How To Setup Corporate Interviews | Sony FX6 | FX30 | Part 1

what's up guys hope you're doing really well so i am going to do the quickest little video we possibly can i just thought i would just sit in where i've been doing interviews and just show you and tell you what we've been doing
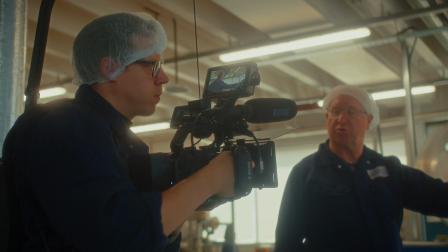so i'm currently at a corporate client and they want
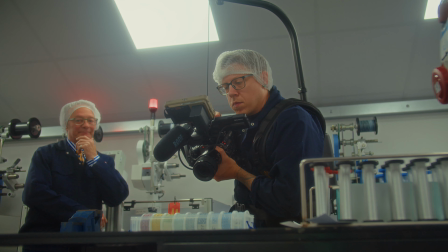me to do a sort of mini documentary about the history of this facility
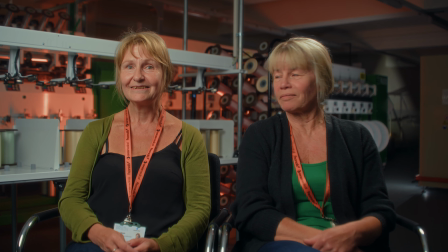we had to film two lots of two people so I filmed two ladies next to each other twice
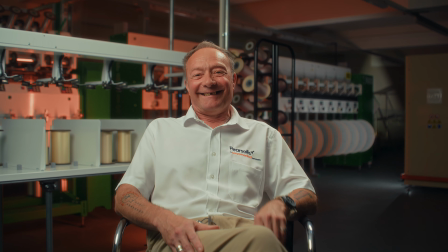and then I've just filmed a lovely guy called Kev by himself some of these workers have been here for like 40 years it's been crazy and we're currently in one of their new rooms I don't know really what this room is for but I'm gonna try and tell you just how we've set this up never been in this room before in my entire life. So it's sort of one of those ones where we've come in, we're winging it and just trying to use a little bit of experience to make something look quite nice I guess. I'm going to start off with the key light. So I currently have a Nanlite 300B Mark II with a lantern.
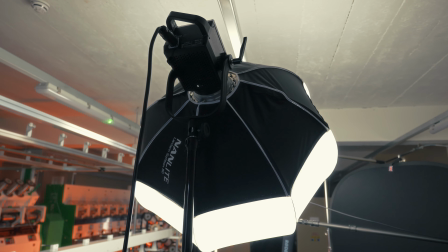I'm pairing it with V-mount batteries so I don't have to have any wires anywhere. this is literally my key light and what it's also
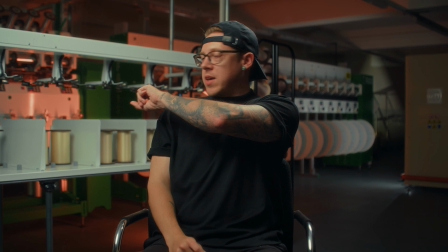doing is obviously lighting this part of my face as well as lighting the sort of background at the same time um so i sort of killed two birds
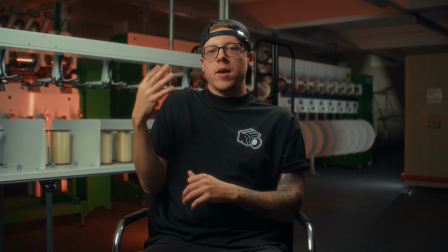with one stone there and it just makes this sort of area look a lot nicer the reason i've got this key light so
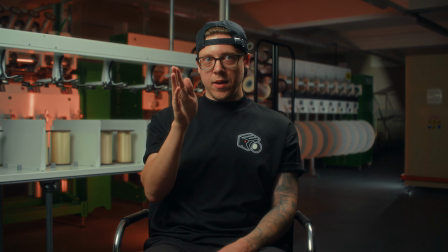high is because when i'm here i mean i can't i can sort of see myself in the director's monitor. When I'm here and if I was talking, you can't see the reflection in my glasses, correct?
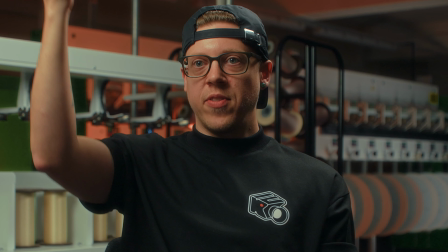Yeah, Sergio's nodding his head. So you can't see the reflection in my glasses. Whereas if this light was higher, you'll start to see the reflection in the eyes.
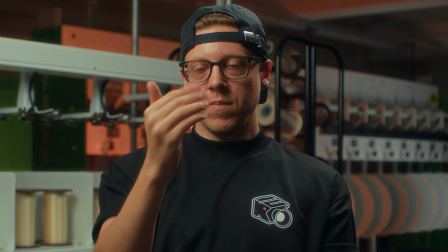So when I come down here and I'm looking effectively, if I was the person and I'm looking at myself,
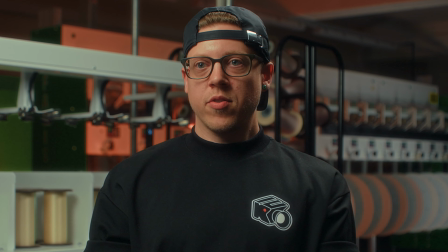then there shouldn't be much reflection in my glasses at all. So that's the reason why I've positioned that the way it is.
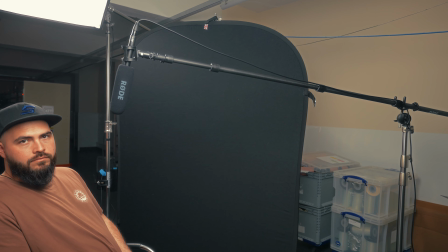I do have then like a negative fill this side just
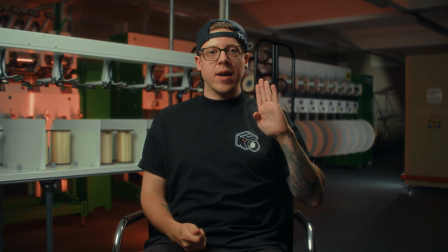to try and add some sort of contrast in because we are in quite a
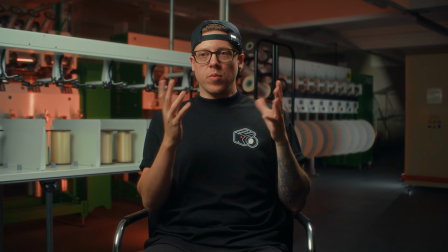biggish space and obviously we want a little bit of contrast because what the
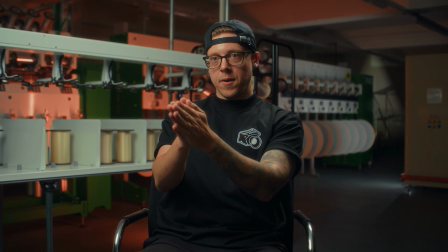interviewees have been doing is sort of looking here so when they're not like dead
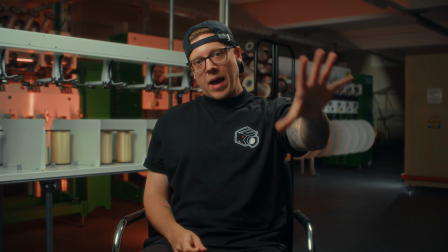on they're a bit here so we're filming it sort of into the contrast and then I have the second camera which I'll talk about in a bit I then have my
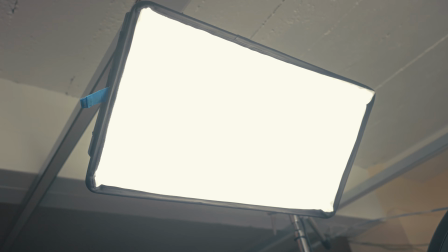rim light hair light whatever you want to call it is a pavo
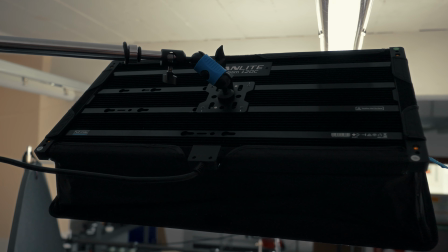slim 120c and then i've just got that on a
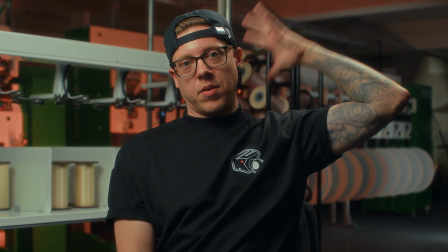boom pole just out of shot which is then shining down and and giving me sort of this light here i then have uh
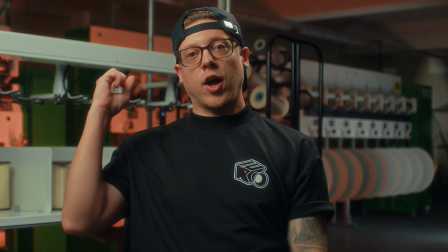three lights in the background i don't know if you can really see them but i have like an orange light that's the company colors the company color is orange so
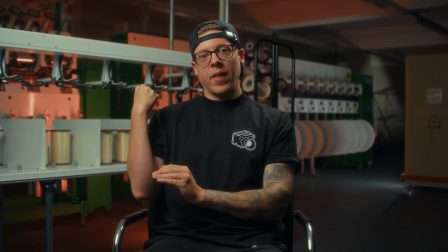i've just wanted to incorporate that somewhere so i've put that in the back there, just to light up that section.
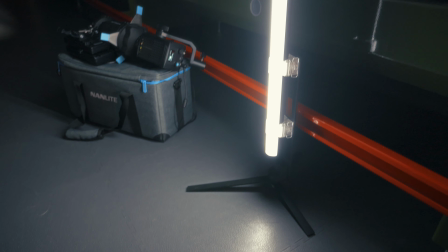Plus it shows you a bit more of where we are. I then have another pavo tube down there, just lighting up like that next bit.
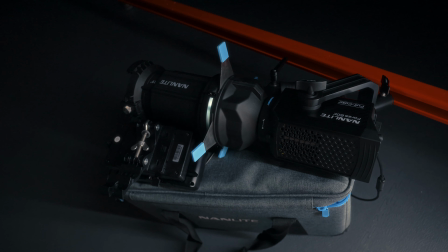And then right at the back, I have put a 60C with a projector.
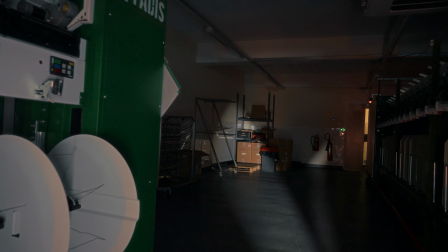And I've just shone it, so it looks like there's a sort of, I mean, I can't see myself, so maybe I'm pointing in the right direction.
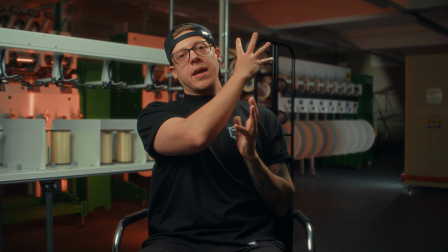Just so it looks like there's some sort of light happening in the back there it's coming down and just adds another
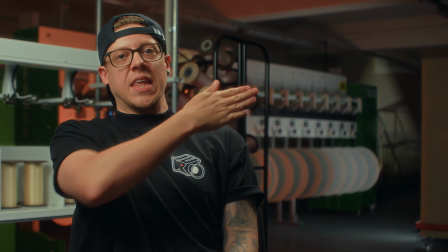little bit of depth to the interview that way in terms of the
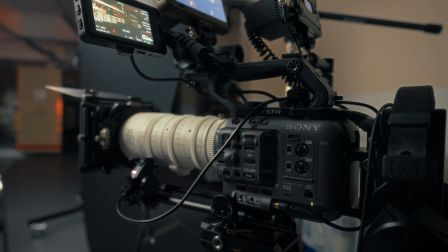cameras i am filming on a sony fx6 and i have
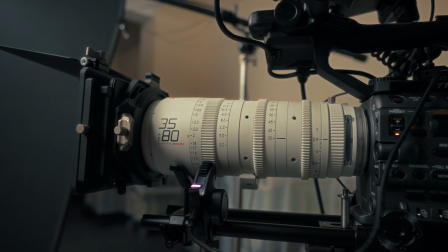the dzo film kata zoom 35 to 80 which
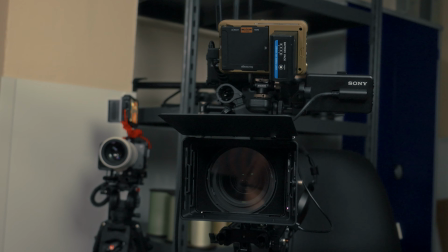is the one that we're filming on right now um i then have like a tilter Mirage, Mapbox.